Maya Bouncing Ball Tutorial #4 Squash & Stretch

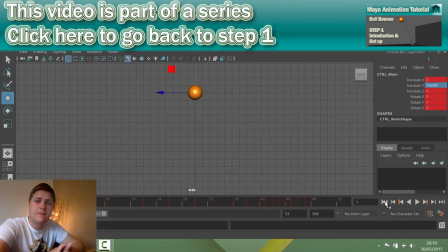[0:03]
Alright dudes, welcome back. In this video, we're going to set about putting some squash and stretch on this ball. So, so far, if you've been sticking with the exercise,
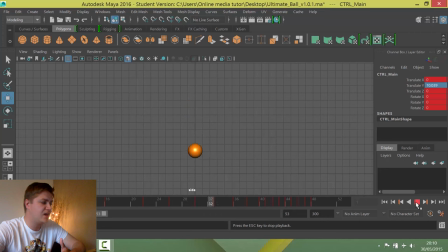[0:15]
we've got the ball dropping out of the sky and it's got a nice curve to each of the keyframes so that it's hanging in the air and it's pinging back up. But what we're going to do now is add a bit more cartooniness to it with some squash and stretch. stretch.
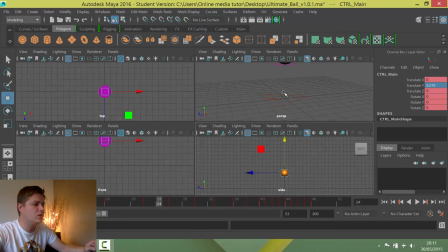[0:31]
So in order to do that we just need to get hold of a different manipulator. Wrong view. So we're going to do the squash and stretch with this manipulator. So this is called control top.
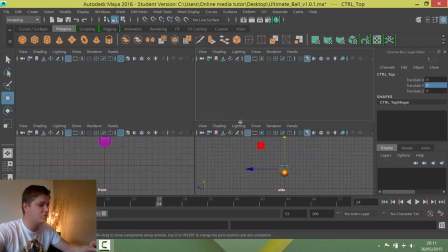[0:43]
So I'm going into my perspective view just to get it selected and then I'm going to go straight back into my side view because this is where all the magic is going to happen.
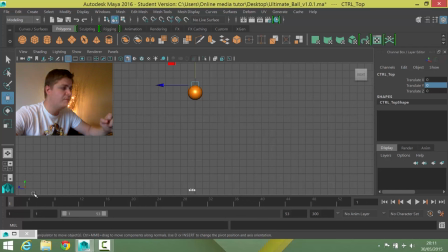[0:52]
Okay so the first thing I want to do is on frame 1 I just want to set this keyframe as it is. It's a perfectly round ball at frame 1, there you go that's round, and that's how I want it to stay. So I'm going to press S on my keyboard to keep that state.
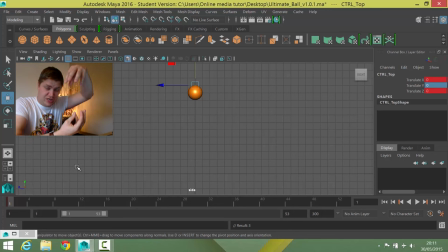[1:07]
Now what I want to do is stretch it out, that's stretching, on the keyframe just before it hits the floor. So that should be frame 9, which it is. And what What I'm going to do is I'm probably going to stretch the ball by about 0.4, that'll do it.
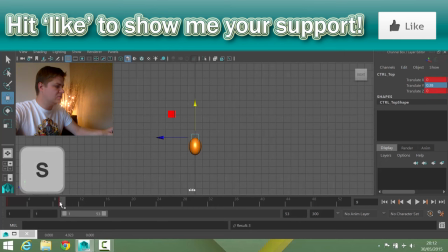[1:28]
And that's just before it hits the ground and then I'm going to press S. So you can see that as the ball nears the ground as it's picking up speed,
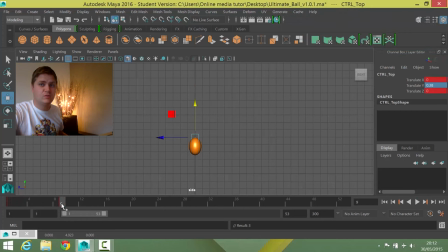[1:36]
it gets a bit more stretched which is kind of a very cartoony convention. And then frame 10 the following frame, when it hits the ground we're just going to squash it down a little bit. and I'm going to squash it by about the same amount that I just stretched it so that the energy that was there is now being kind of spread out.
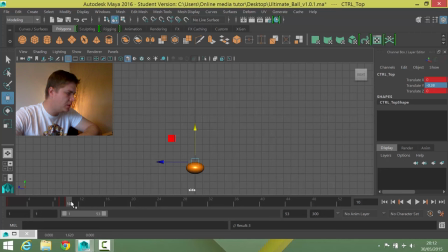[1:56]
So I'm going to set that. Now what I'm going to do, I'm going to work a little bit out of sequence here just because I find it easier. I'm now going to go to the top of the next bounce which is frame 16 I believe and I'm just going to set
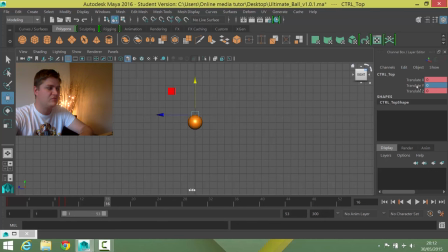[2:11]
the shape of the ball back to normal or by putting a zero in the translate Y controller and then I'm going to set that. And now I'm just going to work backwards, you can see that looks all kinds of wrong.
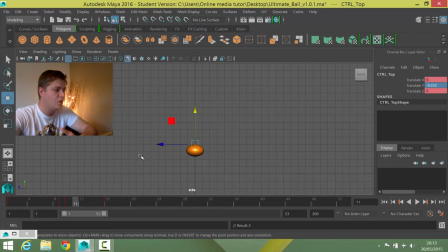[2:23]
So in the frame after it was squashed, I am just going to stretch it out but not by as much as it was previously. So I'm going to go to about 0.2 I think and I'm going to set that. So now what this looks like is it goes into the bounce and we've got a bit of a stretch.
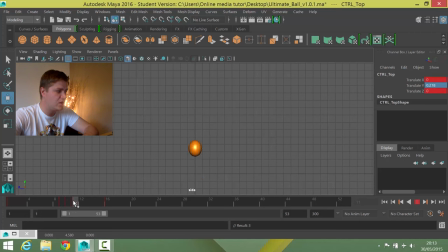[2:43]
It then pings the ground and squashes and then comes back up with a bit more of a stretch just to sort of show the speed that it's going back up with. Now what we do is we repeat this process two or three more times until we've got all the squashes and stretchers, how we want them,
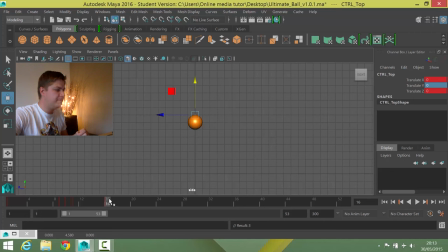[3:03]
taking a bit off each time. So, the next one then needs to be just before it hits the ground again, which is frame 21. And I did about 0.4 last time, so I'm going to do about 0.2 this time.
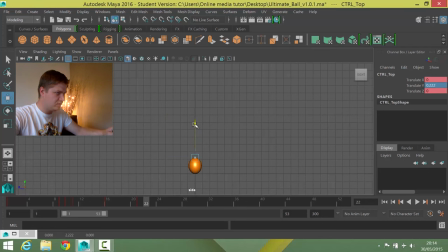[3:19]
I'm going to set that there, and then frame 22 when it hits the ground minus 0.2-ish. and then the frame after that I'm going to do about 0.1 just below perhaps and
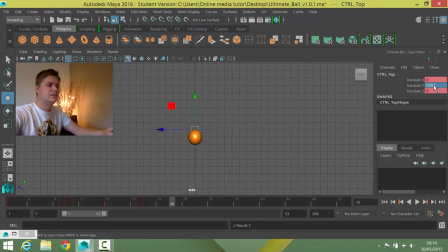[3:37]
then at the top of the next bounce which is frame 26 set it back to normal and press S. So I'm going to put a couple more of these squash stretches in and then we'll have a look at the result.